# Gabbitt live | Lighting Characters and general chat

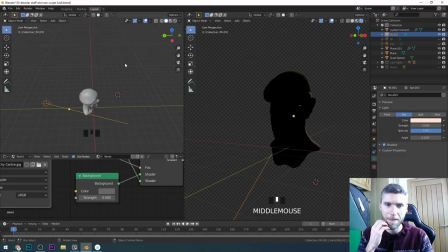So do correct me if I get any of my terms wrong. It's quite often. Red ears, aka subsurface scattering. Indeed, that's what happens. You get that sort of red glow around your ears because of subsurface scattering, where the light enters into your ear, in a sense, and bounces around, and then it glows.
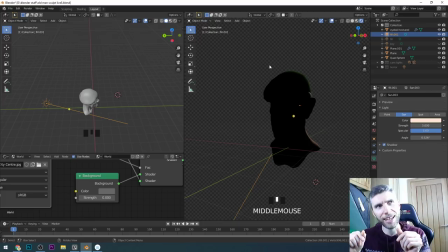That's what subsurface scattering is. So that's that node, not input that you have on the principled BSDF, and can be very useful, which is something I haven't put onto this character, which we'll maybe take a look at later. But you can see that rim light there, or backlight, or however you want to call it. So let's move that about and the angle of it and see what effect it's having.
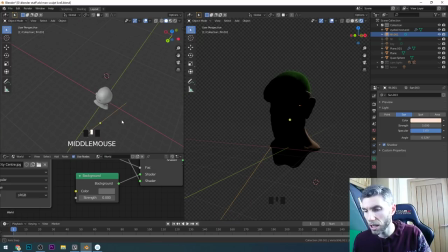So it's having a good effect this side, but actually I quite like the thought of it having and affect that side.
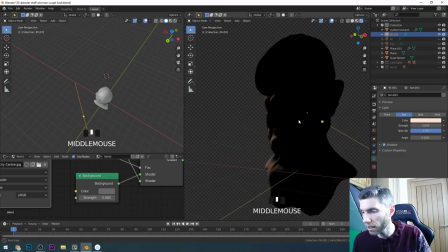Can you see what it's offering us there, this backlight? If I come to there, it's looking quite interesting.
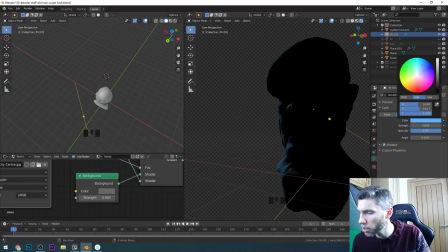What I like to do with a backlight often is to make a nice bluey color, and it gives that impression of night, doesn't it? Up the temperature. Oh, I said temperature, not strength. So let's go right to 20, okay?
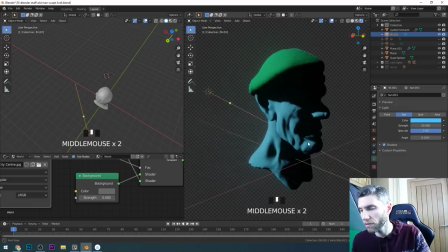And there we got, it looks dreadful from this angle, but there it looks kind of cool. Okay, so backlighting, really important light is the backlight.
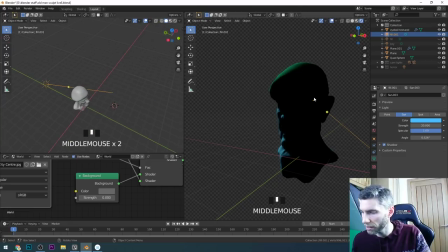And so with my sort of camera view, let's go to 0 to see my camera,
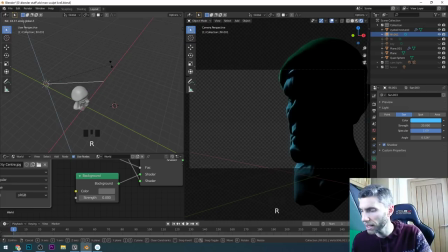and then we can sort of grab this light and rotate around the Z and see how much backlight we need and what angle we want it from, depending on where your camera's positioned. You could obviously have it this way around, and it offers quite an interesting rim effect there.
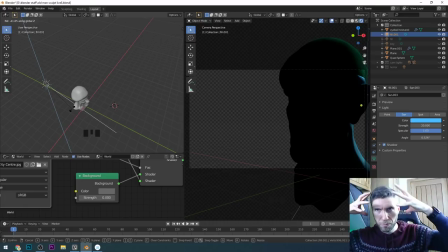But it's, yes, this rim, this sort of halo, this setting you and separating you from the background, so that's quite important. Okay, so how does lighting work on game assets with only a hand-painted diffuse texture? That's a very good question.
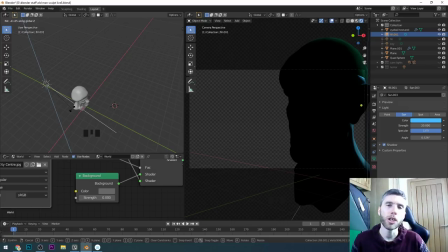Do you need a normal map for hand-painted textures? No, you don't. You give hand-painted textures a 12 o'clock look. So it's the thought that it's not really 12 o'clock, but generally speaking. So it's as if the light's pretty much above them. You could give it a bit of an angle, but if you've got any games where you've got lights in the scene as well,
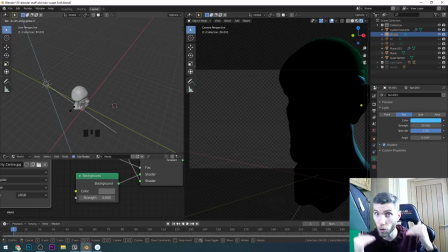then you need to keep it at 12 o'clock so your shadows you've drawn on, because you're painting them on, don't interfere with the lights in the scene. So you give it a 12 o'clock look. Everything on the top is just that bit brighter than everything down below, and the shadows, so you'd have shadow. In fact, let's move it with our character here. Let's move this light. So this is,
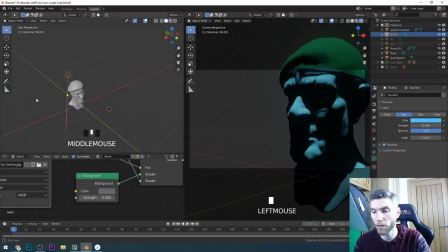there. You draw it sort of, so it's got this 12 o'clock look and it's pointing right down, maybe at a very slight angle like that. So you'd have shadows under here. Really, you'd have a fill light as well, obviously, but that's where you're thinking about the direction of the light. So where the shadows go in under these areas is where you draw the shadows in with your hand-drawn pieces.
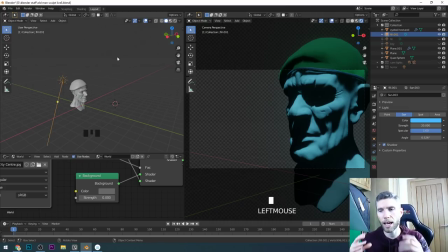So yes, hand-drawn is very different. Generally speaking, it's a light like this, and then a bit in your sort of general colour. So this is the sort of shadows and where they'd go. But you're careful of shadows as well.
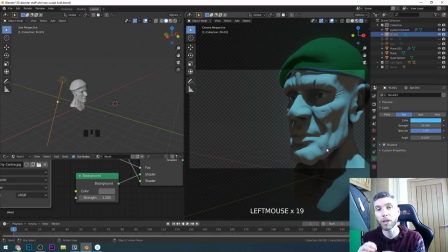You don't draw too many in, too much detail to them, because again, if you've got a light in the scene, it can't really help you much. And generally, you don't really put a light in the scene with hand-painted stuff. Okay, so we've got that backlight there.
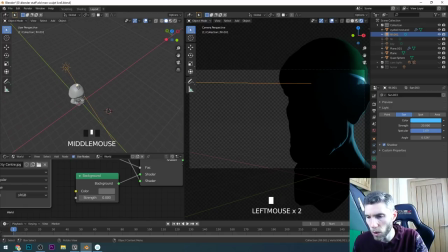I'll turn this back down to zero, which is looking kind of cool. Let's put that across over to this side. I'm just moving around. I've got up lighting there, so let's move it down and RZ to move it in the Z-axis to give it that sort of interesting look there.
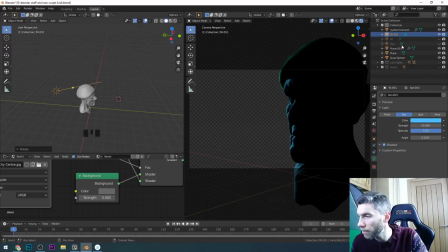Okay, I'll bring back my other lights now for the fill and then the key light.
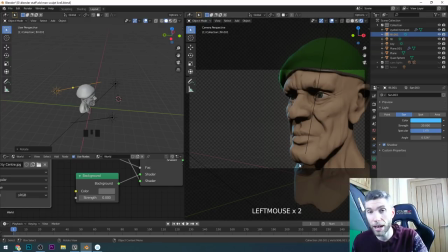Okay, so this, can you see the rim light is still there, the backlight, and that's helping to sort of sell our image. I feel like the fill light's a bit too much, so let's bring that down about there. It's kind of lost that sort of dramatic feel. So for my end character, let's have a look at,
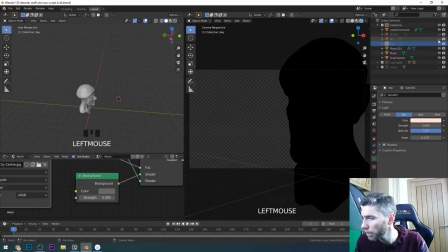so I'll get rid of these, yep, and bring back my, so here's my lighting. I'm gonna just hide this one for the moment. Okay, so here's my lighting setup.